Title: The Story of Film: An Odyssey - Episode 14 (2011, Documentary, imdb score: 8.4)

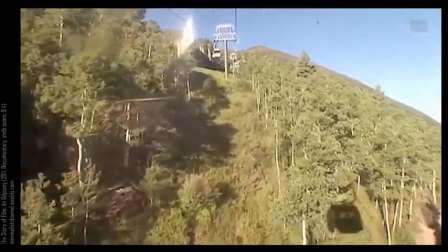[0:14]
Almost every film made during the first 100 years of the story of film was made like this.
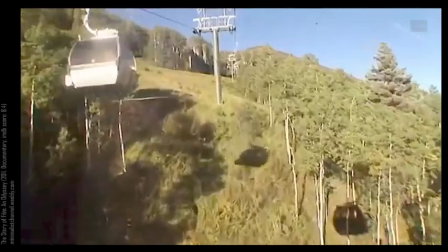[0:21]
To get a shot to move through space, you put the camera on something that moved.
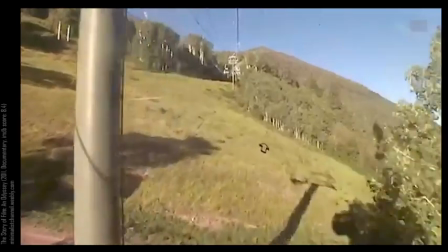[0:27]
To film a deer, as we do here, fleetingly, you had to find a real deer and photograph it.
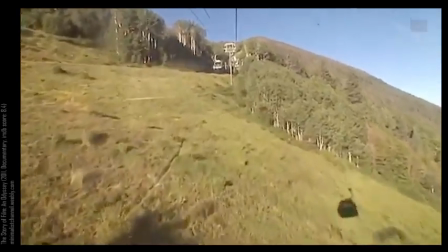[0:34]
Unless, of course, you drew an animated deer like Bambi.
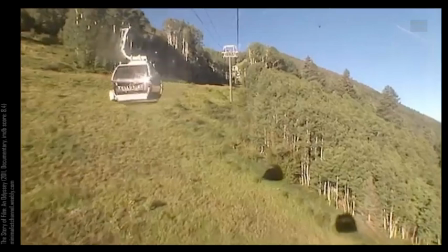[0:40]
But then came the first days of digital. Look at this shot.
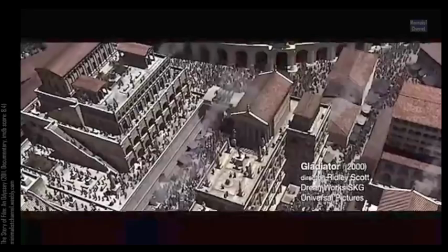[0:44]
Smoke coming out of buildings, sunlight from top right. It looks like the camera was on a helicopter.
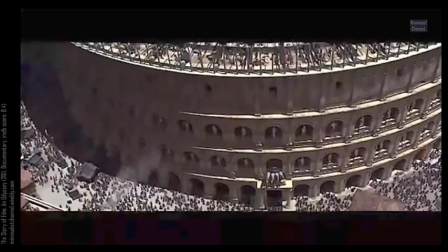[0:51]
All attempts to make the shot look like a real city photographed, but it isn't.
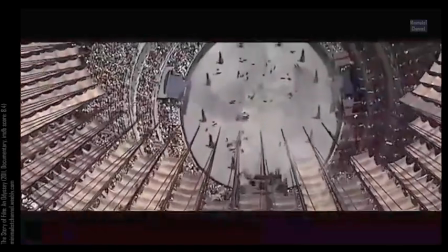[0:56]
These tiny horses kicking up dust look like the deer in the previous shot, but they're not.
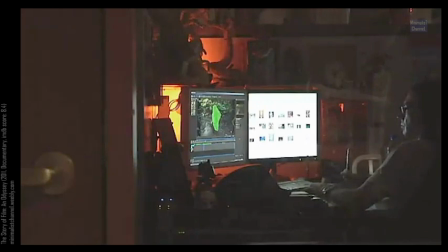[1:04]
A place like this is where this shot was made. Almost everything in the shot was drawn on a computer like this one.
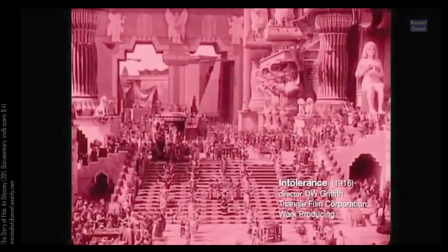[1:13]
D.W. Griffith had put a camera on a giant crane to create this gliding shot of an ancient city.
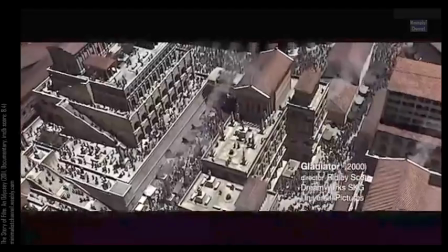[1:23]
Here in the first days of digital,
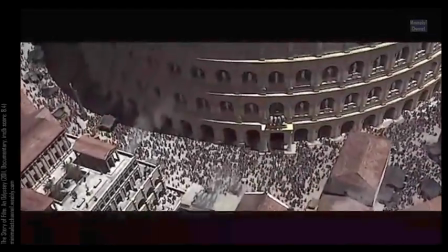[1:25]
director Ridley Scott wanted to create a gliding epic shot of an ancient city with tiny people like ants too.
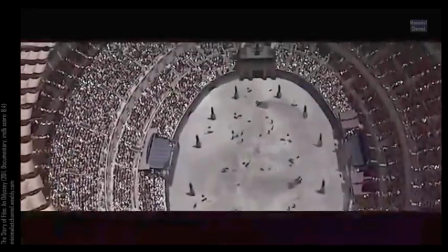[1:38]
Computers became central to cinema in the 1990s.
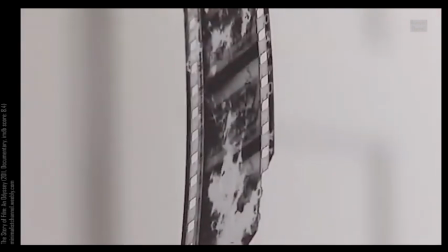[1:42]
Instead of film imagery being made up of tiny grains of silver halide on celluloid,
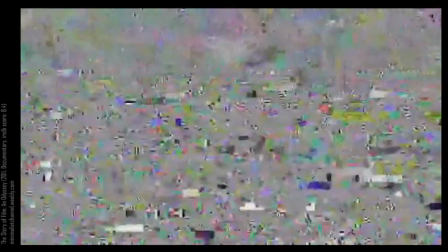[1:48]
it became tiny rows of digital information, ones and zeros.
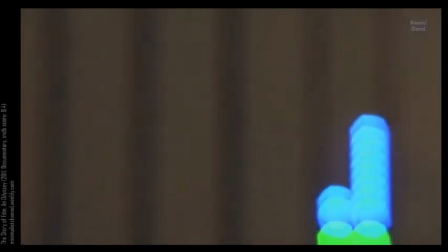[1:53]
In 1921, a boy electrician called Philo Farnsworth was ploughing a field.
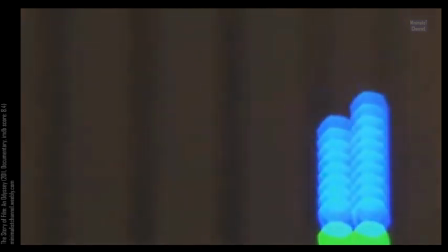[1:59]
He looked at the rows of earth and realized that imagery could be made of tiny rows of picture information too,
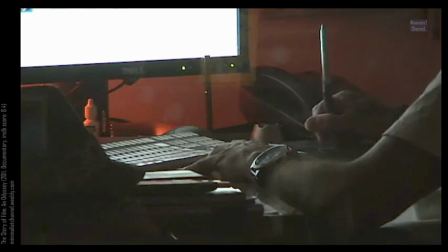[2:08]
scanned at incredible speeds. Jump 70 years and you get this.
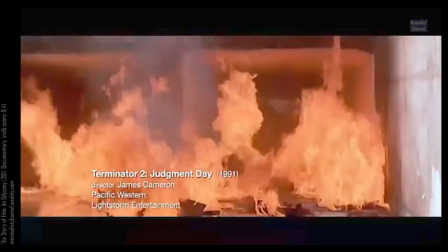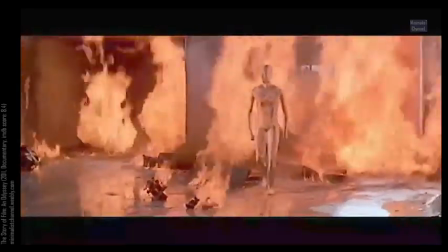[2:18]
A liquid metal representation of a person turns into a photographed actor.
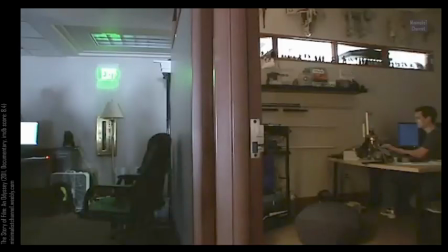[2:27]
Director James Cameron had his design and technical teams scan the photographed image into the computer. Then they drew shiny surfaces, movements and reflections to make it look like the man had become Mercury.
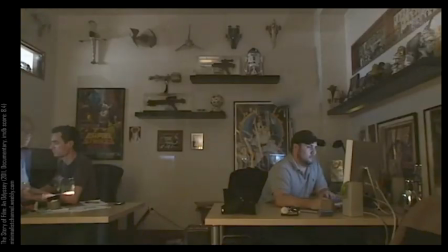[2:44]
The technique became known as computer-generated imagery, CGI.
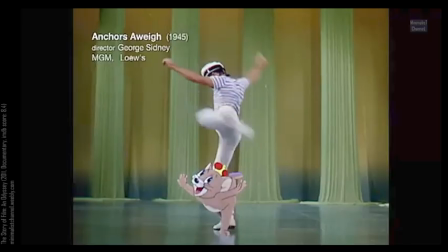[2:50]
Live action and animation had been combined before, as far back as Gene Kelly dancing with Jerry Mouse in Anchors Away.
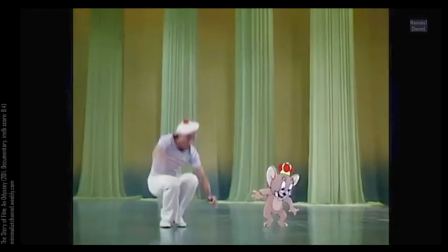[3:00]
But this was crucially different. Jerry looked two-dimensional.
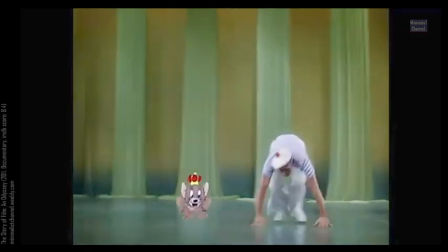[3:05]
The light on him doesn't change. He looked like he'd been drawn.
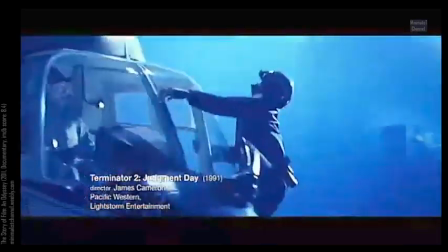[3:12]
But the liquid metal man looked like he'd been photographed.
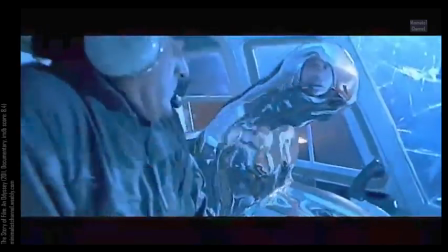[3:16]
The metal seemed to have real substance, as if it was actually in the helicopter here, reflecting the light in the shot and the head of the pilot.
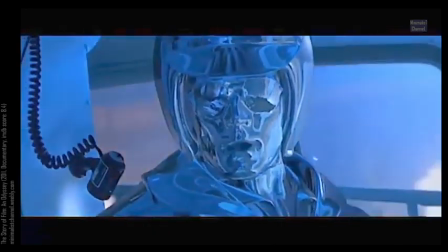[3:25] Get out.
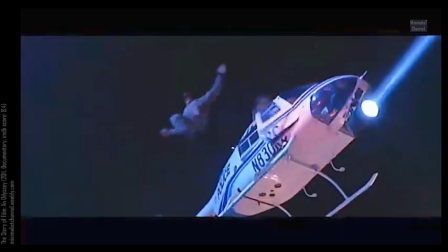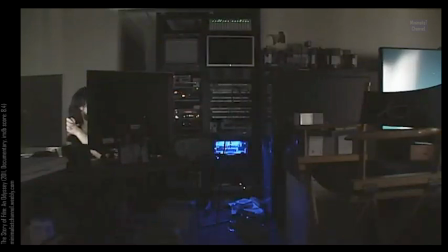[3:35]
The implications were astonishing. It was as if cinema had been rewound and started again from the olden days. The first animators tried to show a dinosaur.
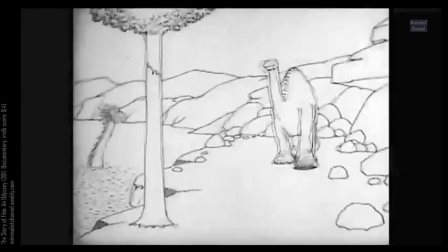[3:49]
The wobbly lines show that it was drawn with real human hands.
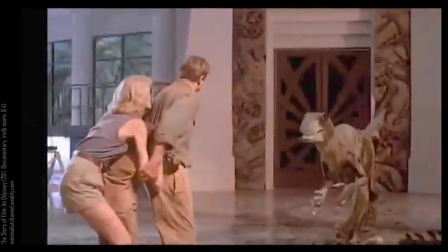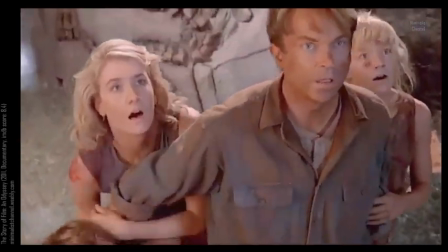[3:59]
Now, Steven Spielberg could do so with such hyper-realism that we could almost smell a dinosaur's breath,
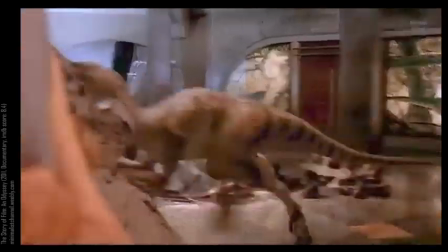[4:08]
apprehend the texture of the dinosaur's skin, the shadows cast by the small one,
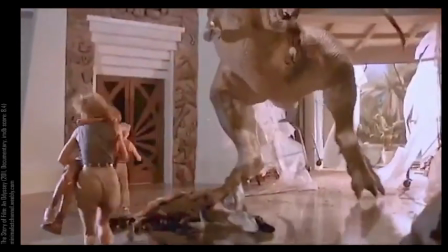[4:16]
the reflections on the floor of the feet of the T-Rex.